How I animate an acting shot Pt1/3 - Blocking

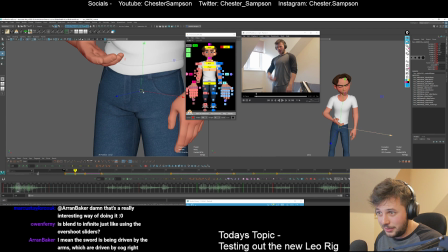4735s
At this point, I probably should get the graph editor open and actually make things work, but I'm stuck in my old TV ways, I think.
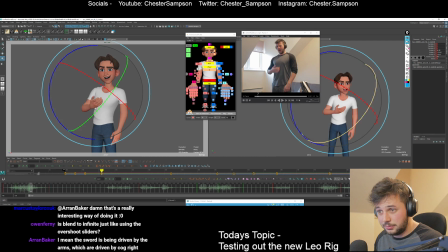4749s
All right, and the arms kind of mostly here at this point, but I'm gonna look at this intersection and arc it around this way. So let's do that. Maybe delay the wrist, if anything.
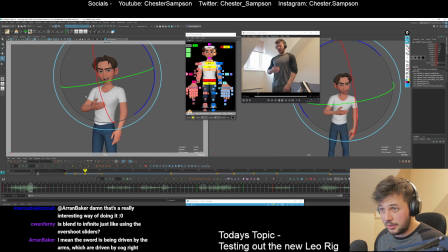4770s
The head can still be dragging because that was dragging the most on the last bit. But yeah, the face can start to open up. Cool, let's look at some other body parts. What's the chest doing? Chest was dragging, I believe.
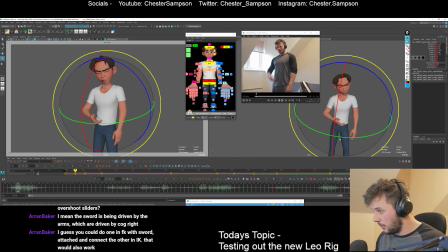4791s
And it's coming way... Oh, no, no. I'm just looking at the wrong thing. So maybe we can overshoot him this way. Just to give it a bit of an arc in there. And drag it a little bit as well.
Wow. I didn't feel... Wow.
Okay, wow. That's really slow. I'll probably put it on twos.
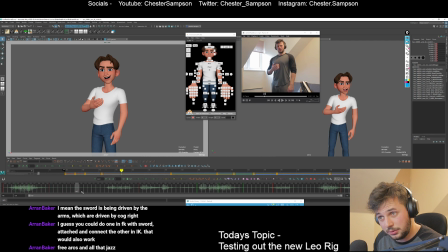4811s
And I kind of want to overshoot.
Wow. Wow.
Cool. Let's put this on threes. Maybe we'll put it on twos. Just because it's quite quick. It's got a lot of energy, I think, in the audio.
Wow. Wow.
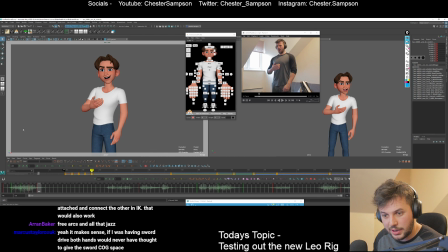4830s
Cool. So now I can go in and add more cells. I guess you could go one in echo or sword. Oh yeah, you're talking about the blends it infinite just like using overshoot sliders.
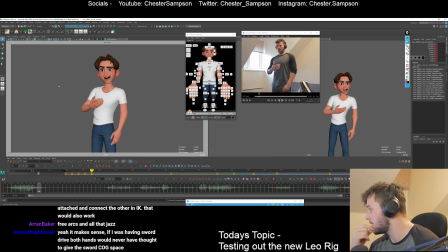4847s
I think so. I think it's basically the same thing, but you can, it's the infinite sliders would be like, I guess you could do infinite with the blend and it would do the same thing maybe. Yeah, I think you're right, Ian. I'm gonna add more eases in here.
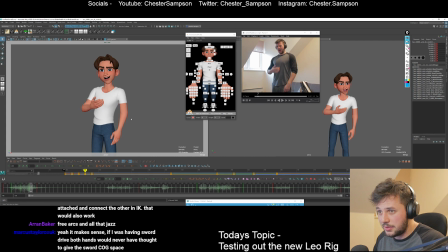4866s
I'm biasing obviously the final pose because I want it to continue to settle. I want to have this maybe overshoot a bit more and have a little bit of hang time and then settle, I think.
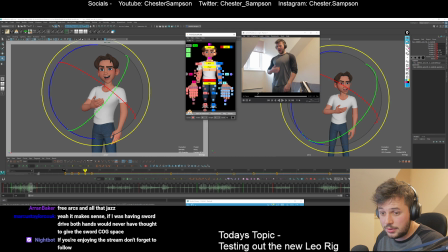4883s
Okay, that's, we can definitely overshoot this arm. So let that goes over and then settles back. Same with the shoulder. Yeah, overshoot it on this frame for the shoulder and then I can have a little cell in there.
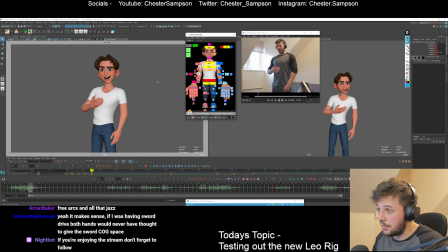4904s
So I'll end up going in and cleaning up all of this stuff with the graph editor anyway, but I'm just kind of getting, trying to get the general thing going, you know.
Wow. Wow.
Okay, so the head, what's the head doing?
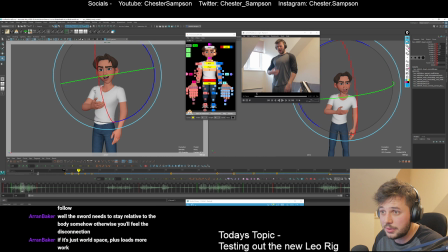4922s
Head's been dragging for a while. I don't want it to be too draggy. Maybe I can drag it this way and then open it up.
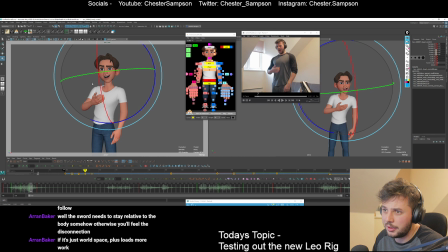4938s
Just trying to find ways of arcing it around in an interesting manner.
Wow. I didn't... Wow. Wow. Wow.
Okay. This arm is doing a mental overshoot straight away, so let's tone that down and then we can have it happen in here.
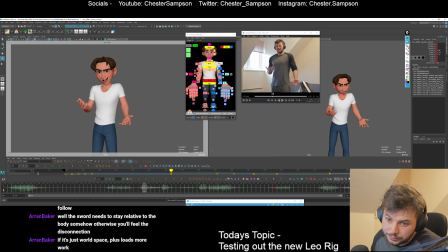4958s Wow. I didn't feel sick. Wow. Wow.
Yeah, I think the mask in general can overshoot. That's kind of broken looking.
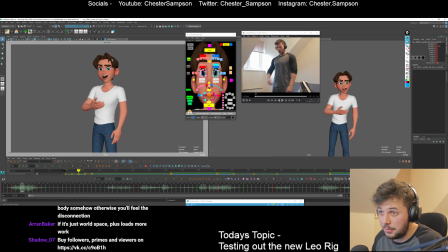4977s
I think I need to open it up and then have it compressed. There you go.
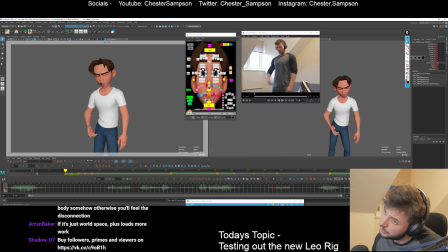4990s Wow. I didn't... Wow. Wow. Wow. Wow. Wow.
Cool. This back arm's going to get a bit janky, I think. So let's make sure that we
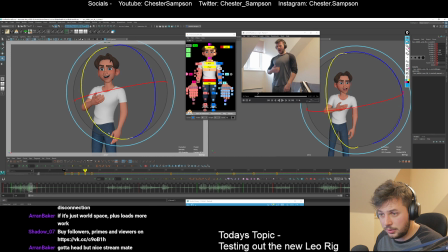5002s
give it somewhere to go.
Wow. I didn't... Wow. Wow. Wow. Wow. Wow. Wow. Wow. Wow.
Cool. So I think I've got past the fast action part of this now.
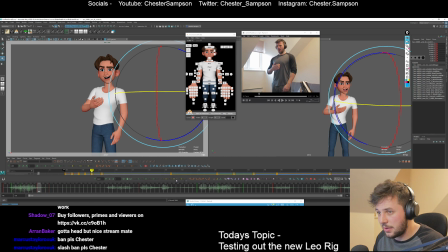5016s
I'm going to start going on threes for the settle. So that the cell is a bit more spread out. Cool. So the head can overshoot over.
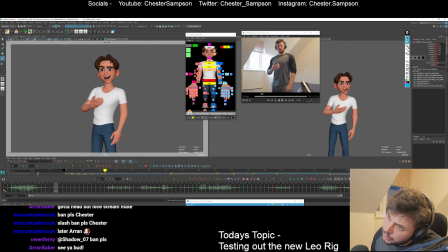5031s Wow. I didn't... Wow. Wow. Wow.
Cool.
Wow.
Kind of going into breaking up lots of different parts at this point.
Wow. I didn't feel... Wow. Wow. Wow. Wow.
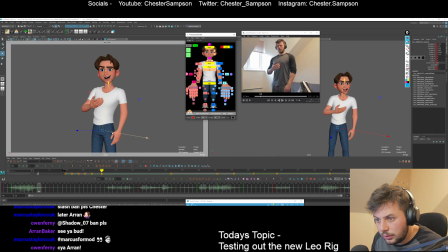Maybe I can overshoot the X and Z in here a little bit.
Wow. I didn't... Wow. Wow.
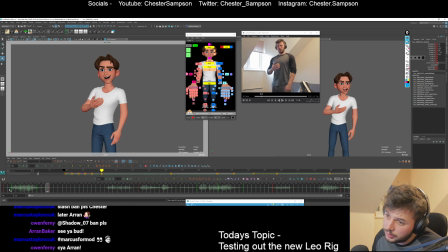5067s Wow. Wow. Wow. Wow.
Kind of feels a bit weightless.
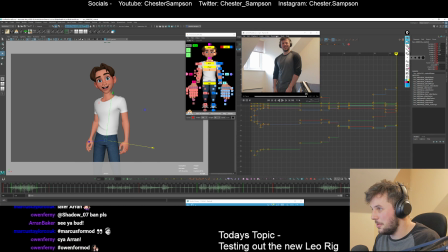5076s
Right. Let's start looking at the graph a bit more. And I don't really need the reference too much at this point.
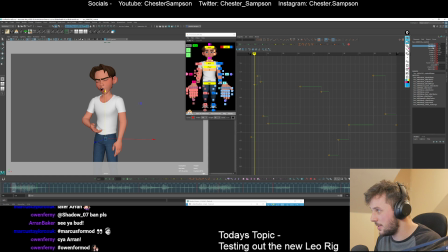5084s
Yeah, that works. That's fine. And then this is overshooting. But then look at this. So I've got some dodgy noise in here. So I'm just going to settle like that. Z. Okay.
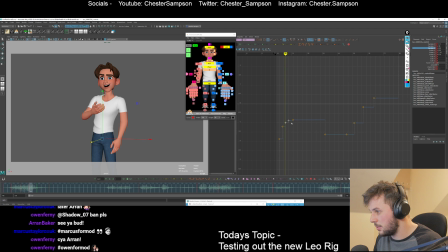5097s
Just going to make sure that that's clean. I would usually wait till spline to do this, which I probably should, because otherwise I'm going to take way too long.
I didn't feel. Wow. Wow. Wow. Wow.
But yeah, let's drag this guy and then overshoot him.
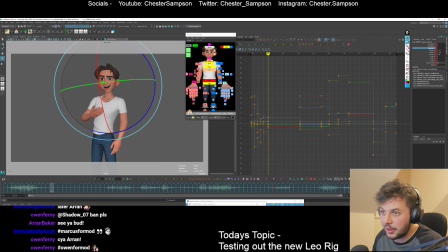5119s
Maybe we can have him do a little arc in there.
Wow.
There you go. A little bit of breakup. Nice. So that's kind of a little pose to pose.
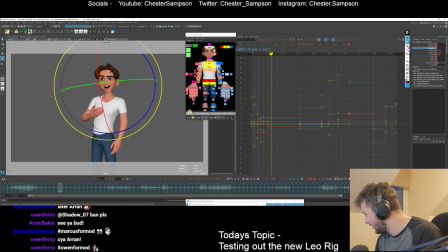5133s
By followers. Oh no. Where are the mods at? Has this guy been banned? I can ban him. Block. Alright, they've been blocked. Got ahead. No worries, buddy. See you later. /ban.
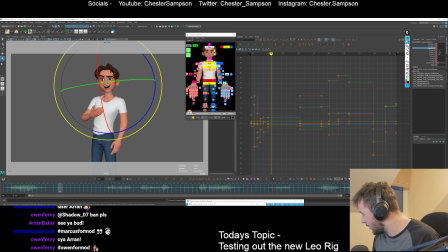5155s
Okay, I have to do /ban and then this to ban someone. Okay. Boom. It's banned. They're banned. They're gone forever. Oh, Nana's already done it. Thank you, Nana. Oh, and for mod. Can I make you a mod? How do I do it?
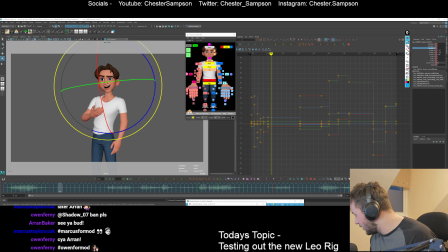How would I make someone a mod? Marcus, you know Twitch. Ban? I can ban you. I can time you out. I can mod you. There you go. I guess I'll mod Marcus as well.
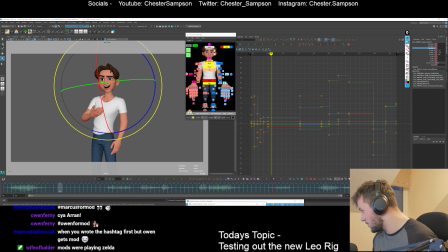5195s
You guys have power now. Don't overuse it. Mods were playing Zelda.
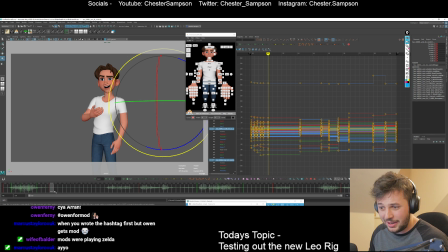5200s
Is that what you've been up to?
Wow.
Okay, so. So yeah, let's look at this.
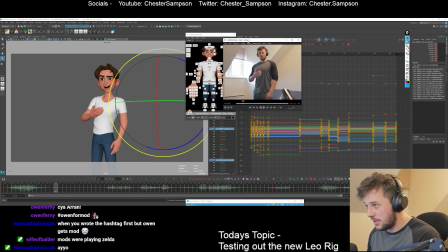5207s
Let's get the reference back up again. So I think until about here, he's just kind of going to be holding in this pose. So I'm going to blend this back a little bit so that this has somewhere to go.
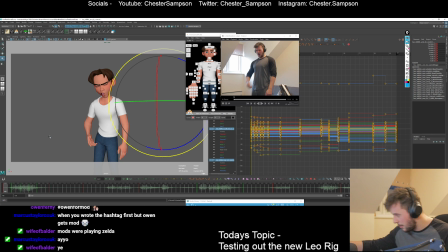5222s
I'm going to go get some water quickly as well, and I'll be right back. My throat is killing me.